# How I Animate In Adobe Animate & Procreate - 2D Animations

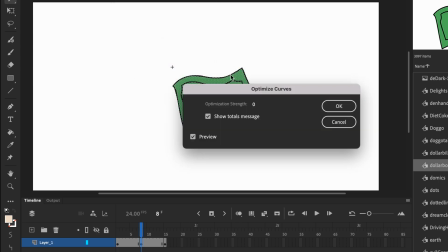You can also use the optimize feature, about 50 would do, and let's test the results.
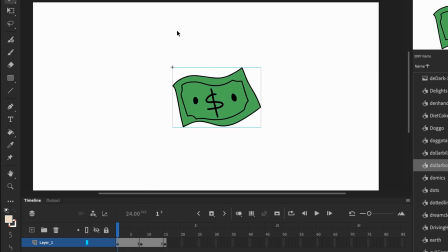You can immediately see the boiling or wiggling effect. Notice how it gives a little more life to a rather still image?
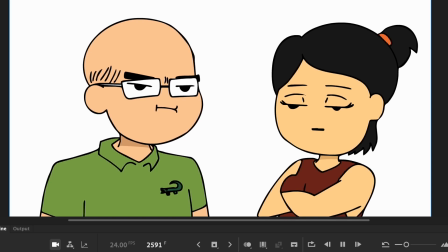This can help you enhance some scenes where your characters don't really move a lot, yet it doesn't seem too static to the viewer. Wow! I think there are better ways to achieve this effect, but it works for me so far, so that's that.
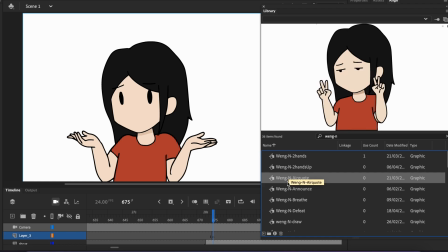And I have a rig for my poses because as a storytime animator, we tend to feature the toon version of ourselves as narrators,
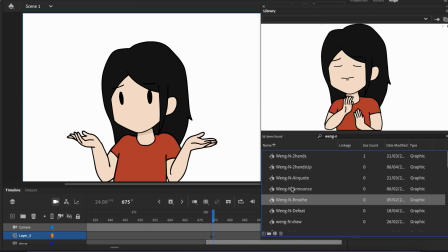and it's really tedious to draw every pose each time I make a new animation.
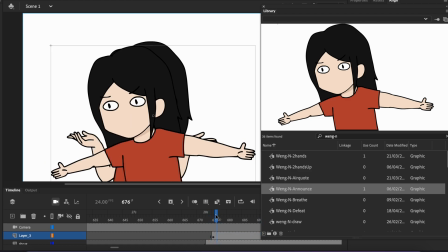Or you can call it pretty dumb for wasting so much time on all this repetitive stuff.
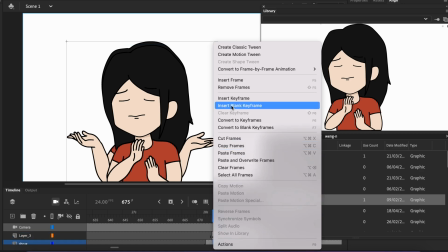Thankfully, my fans have said my character does somewhat resemble me, right?
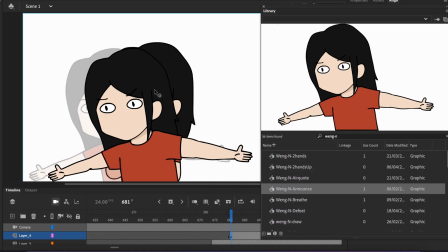Whew.
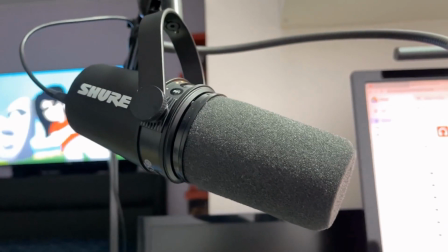I use the Shure MB7 to record most of my audio and dialogues, and I must say it's really nice.
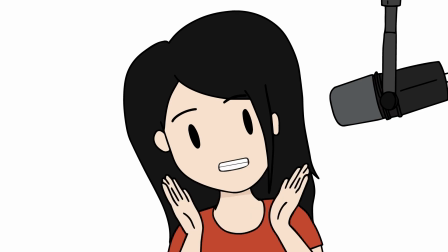What do you guys think? Do I sound alright? Let me know in the comments below.
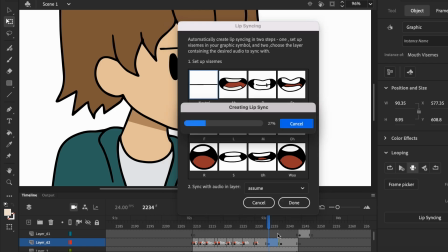I use the Animate lip sync feature to lip sync, and while most of the time it does a pretty good job,
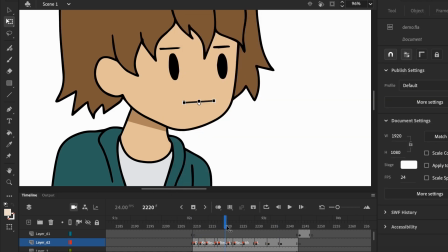sometimes it kinda lags or shows the wrong mouth action,
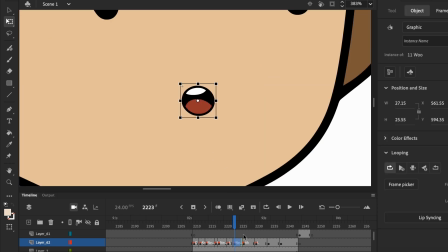which then I'll have to go manual mode and play back the audio while simulating my dumb mouth movements.
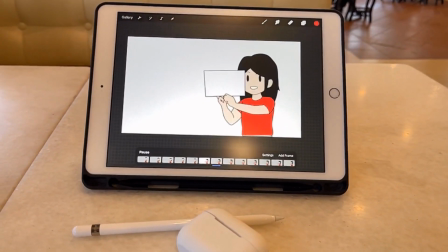On some occasions, and especially when I'm animating somewhere outside, people be looking at me and thinking,
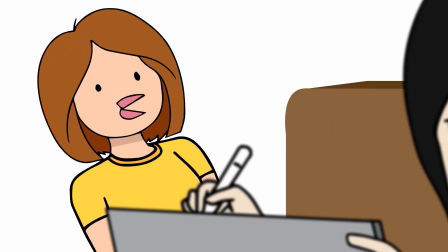"Ew, what's he doing?" while I'm moving my lips around like some stupid fish.
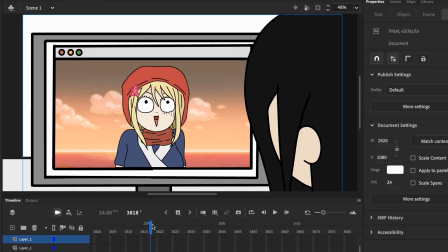Such is the life of an animator. After completing all the scenes, I then proceed to export the video.
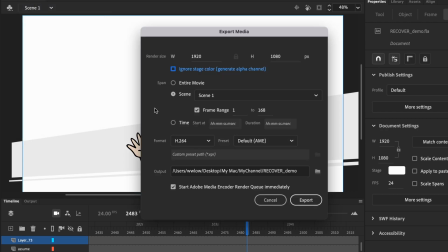I gotta tell you guys to export your animation after the very first take. Why?
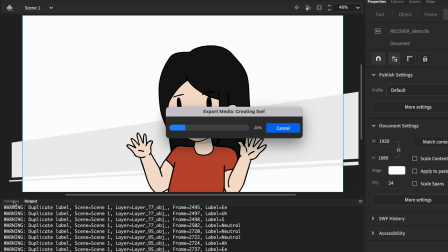A lot of animators spend time trying to perfect their animation before exporting, and they end up wasting more time trying to fix parts which are not good enough. I know for sure I'm gonna revisit some of these scenes again,
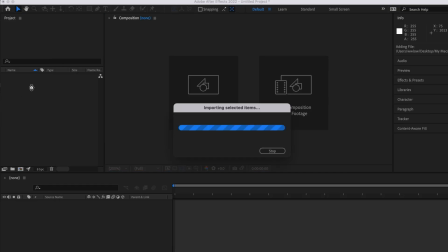so I usually export it and drop it into my After Effects to begin the audio mixing.
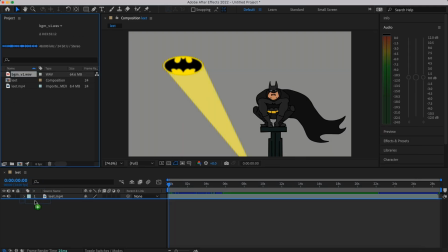This allows me to roughly gauge how many retakes I need after pairing it with my music.
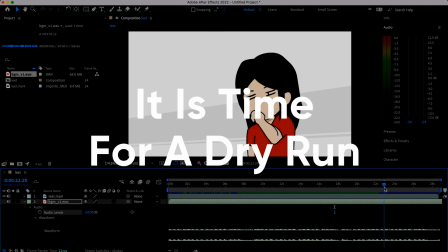And after all is said and done, it is time for a dry run. So press play and let's see.
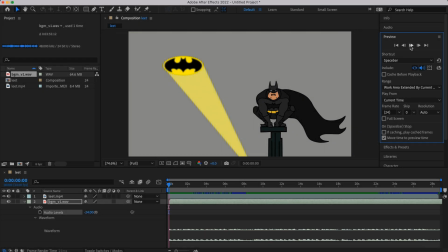Yeah!
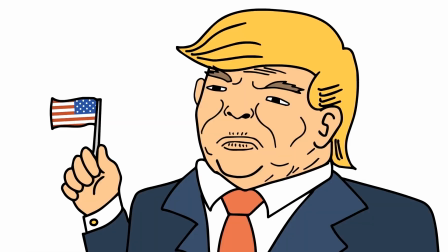If I'm happy with the results, cool. I proceed to add sound effects, subtitles, and all the other extra stuff.
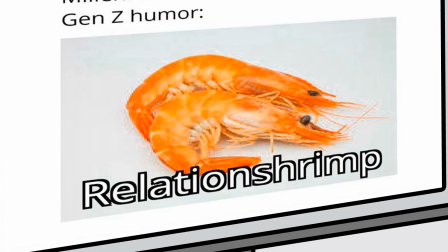If for whatever reason that I'm not satisfied with some scenes, I'd go back to Animate and animate them again.
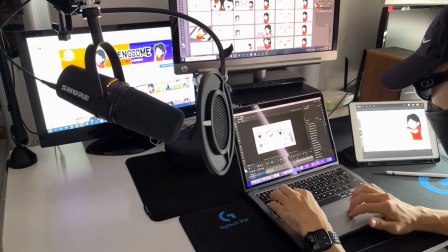See how that works? I prefer to do my animations in the morning when there's more natural light flowing through the windows. I don't know, it just feels more comfortable. Maybe I have more energy animating in daytime as opposed to night, where I'm mostly depleted of my strength.
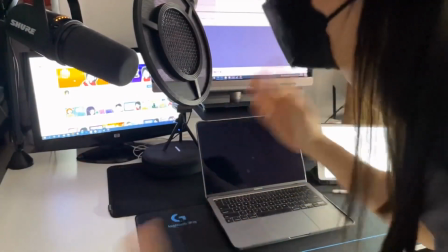Also, whenever I'm doing my own VO work, I like to stand in a horse stance, you know?
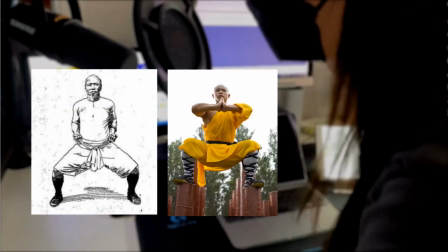Those kung fu or martial arts stances where they go, ha!
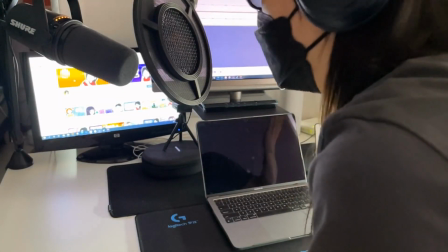I found that standing like this and doing my VO gives more oomph and adds energy to the audio.
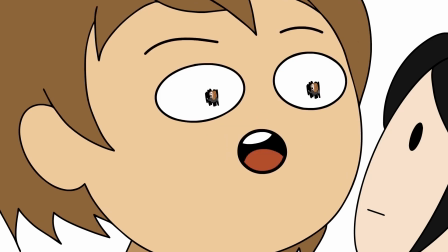GG! And that's basically how I create my 2D storytime animations.
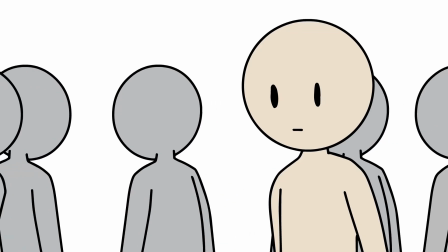I hope this video has helped you gain some insights into the 2D animation process. I've mentioned this before and I'm gonna just say it again that I'm not a professional animator by any means, but I do enjoy animating and creating stuff for you guys.
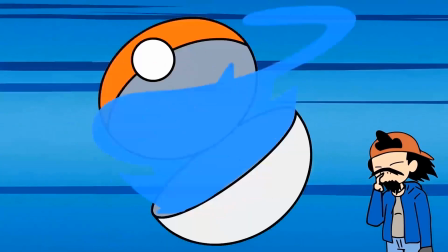That way, every video that I produce lets me level up a little bit, just like Mario.
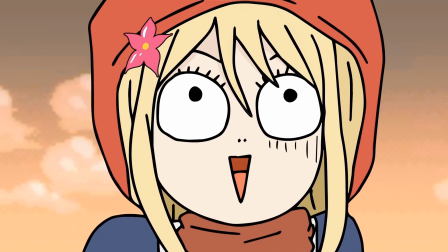Also, if you guys love what you're seeing, be sure to subscribe so you'll always be able to get updates from me and not miss out on any of my latest animations.
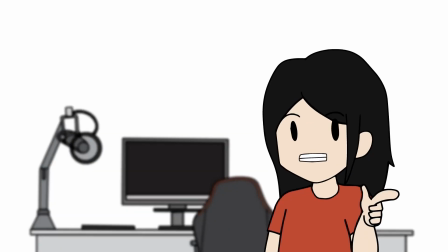I'm pretty thrilled for all the support you guys have shown and those comments that you've been giving.
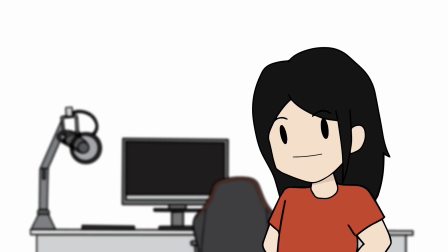I appreciate that. Let me know if you guys are gonna create your own 2D animations, and I'll see you in the next one, my bears.
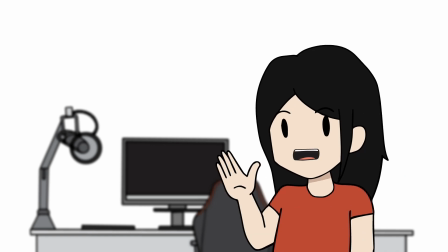Ta-ta!